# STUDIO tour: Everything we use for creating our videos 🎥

Welcome to the year 2024. And to make it a little bit more special, let's start the year off with creating a brand new intro.
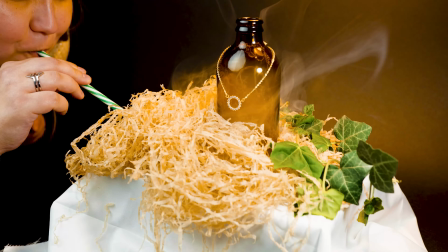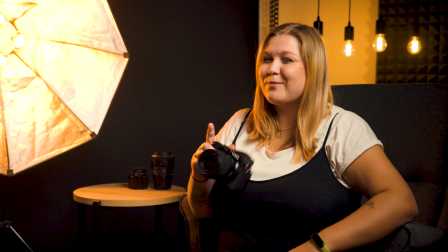Hey, that wasn't so bad. But that's not all. Today we're going to do a little bit of a special video because we're going to show you around the studio and give you guys a glimpse into how things work around here, what sort of equipment we're going to use. Let's go take a look. All right, so let's start things off with our very first stage, which should actually be quite familiar to you from all the different videos we've been doing. We're going to start things off by going through our lights because we actually have quite a few of them and the first one we're going to go into is this guy right here.
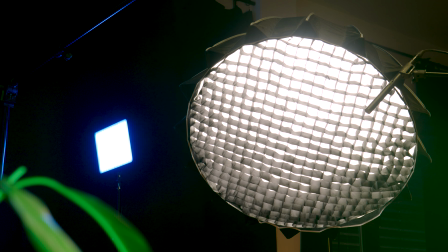0:49 This is our key light and it's known as a Nanlite FS150. On it we have this aperture light dome too with a grid and we use it as the key light,
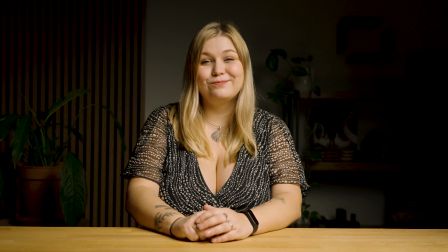0:58 not only on the first stage but also on the second one, but we'll get to that later. And this is our second light which is a softbox but it's going to be missing a diffuser.
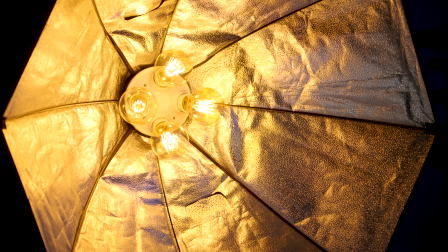1:08 Inside it we have these four bulbs. Originally they were fluorescent lights but we replaced them with these warmer bulbs because fluorescent lights have a not so nice
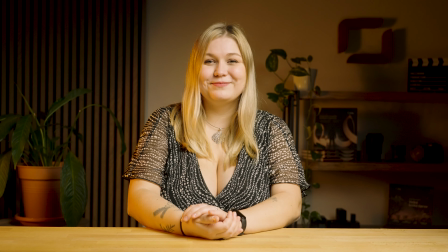1:17 greenish tint and these warmer bulbs help fill the shadows created by the key light and give the shot a sort of cozier and warmer atmosphere.
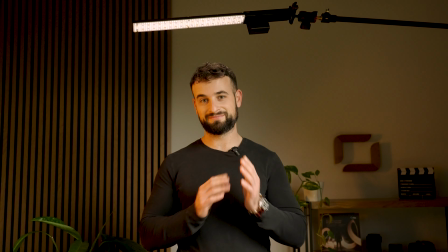1:26 The third light which is above me practically just serves to separate me from the background.
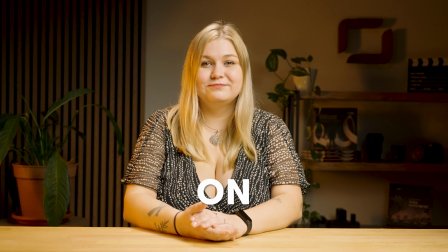1:32 So when we turn it on, it creates a sort of outline around me, and that helps to separate me from the background that will light up now.
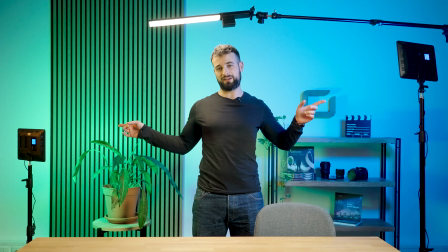1:39 And as you've probably noticed, we use these two LED panels to create various color effects in all of our videos. Now the last light that might not get as much attention, but it's still very important for us, is this homemade LED decorative light of the Zoner Photo Studio logo, which we use right here in the back.
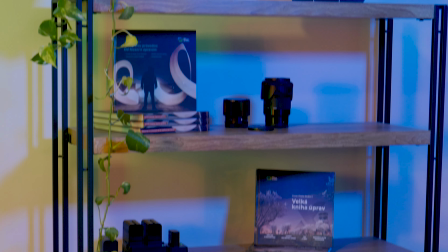1:56 And under the logo, we have this shelf that we can talk a little bit about.
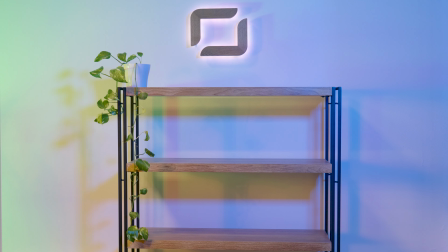2:00 We have a bit of green here as a memory of the old studio and some additional decorations, a clapperboard to make things run smoothly here, both our books, the big book of edits,
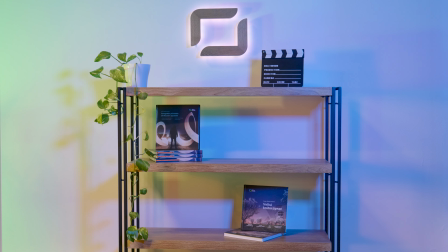2:12 and the photographer's guide which you can buy on our website zoner.com and you can find the link in the video description as well. Now our lenses are also displayed and the ones we're currently not using of course.
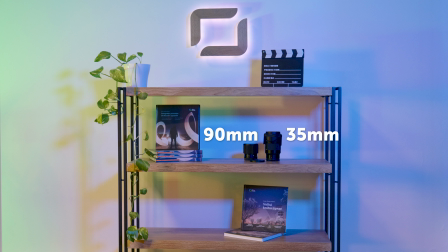2:24 It's mostly a 35 millimeter and a 90 millimeter from Sigma. We also have a 50 millimeter from Panasonic but of course that's currently on the camera and that's what's using to record this video and we'll get to that. We also use this shelf as a charging station so we've got
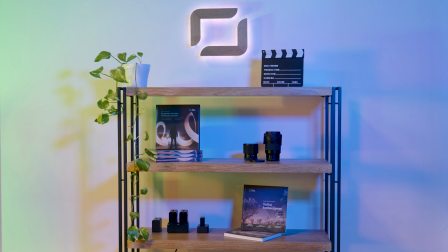2:42 chargers in the lower part to keep all the batteries in one nicely organized place. So besides all the fancy bells and whistles visually we've also got something to allow us to hear the subject that's talking and that's this extra microphone that resides above my head.
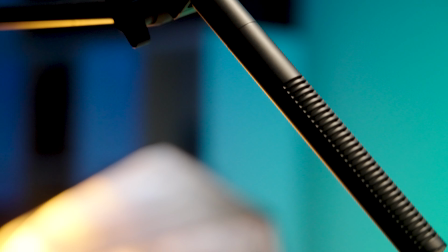2:58 It's a shotgun from Zennheiser, specifically the MKE 600.
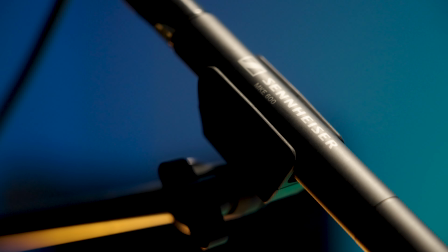3:03 And we use a shotgun because we don't want the microphone in the shot. So we're going to need to use this directional one to pick up the voice when we're recording at a distance. And now we're going to move to the other side of our studio, where we find ourselves at our second stage.
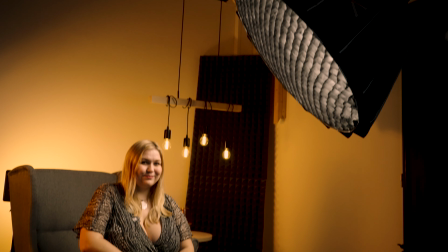3:19 And we light it with the same lights as the first stage, so we always have to move everything around nicely.
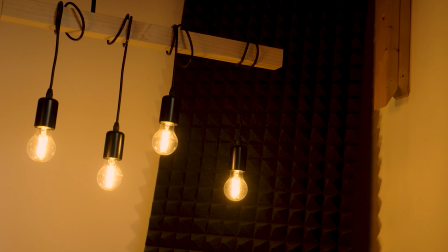3:24 But here we also have this DIY gallows with light bulbs. which will hopefully remain just for hanging light bulbs.
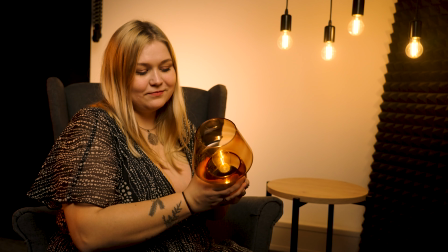3:32 And as a decoration, this cute little battery powered lamp. And lastly, this is our photo studio.
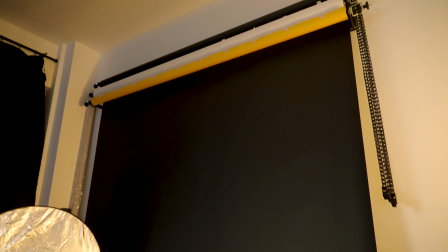3:39 And of course, it consists of canvases.
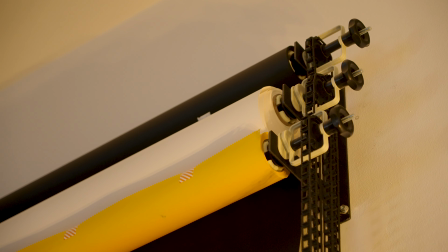3:41 We've got black, gray, white and this beautiful mustard one, which we actually haven't used it, but we love the color and we're definitely going to use it someday.
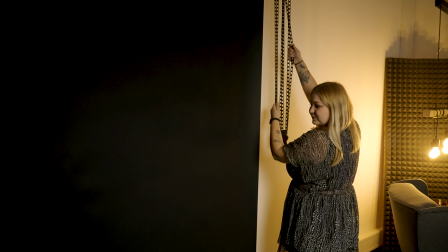3:50 For photography, we use these two flashes with large rectangular soft boxes and a reflector.
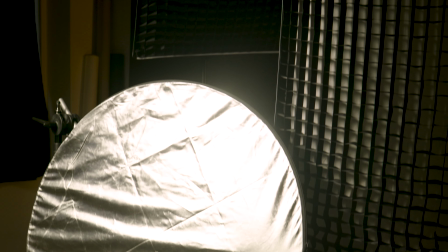3:56 We're planning on a video on flash photography, so you definitely have something to look forward to.
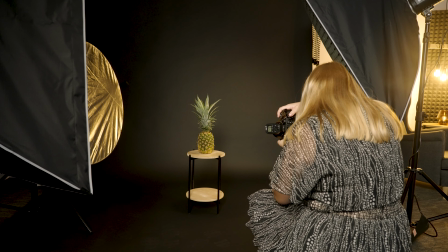4:01 We mainly photograph our colleagues here, various promotional materials, and all sorts of products.
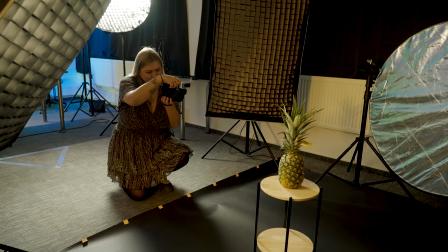4:07 But we also occasionally shoot some videos here as well.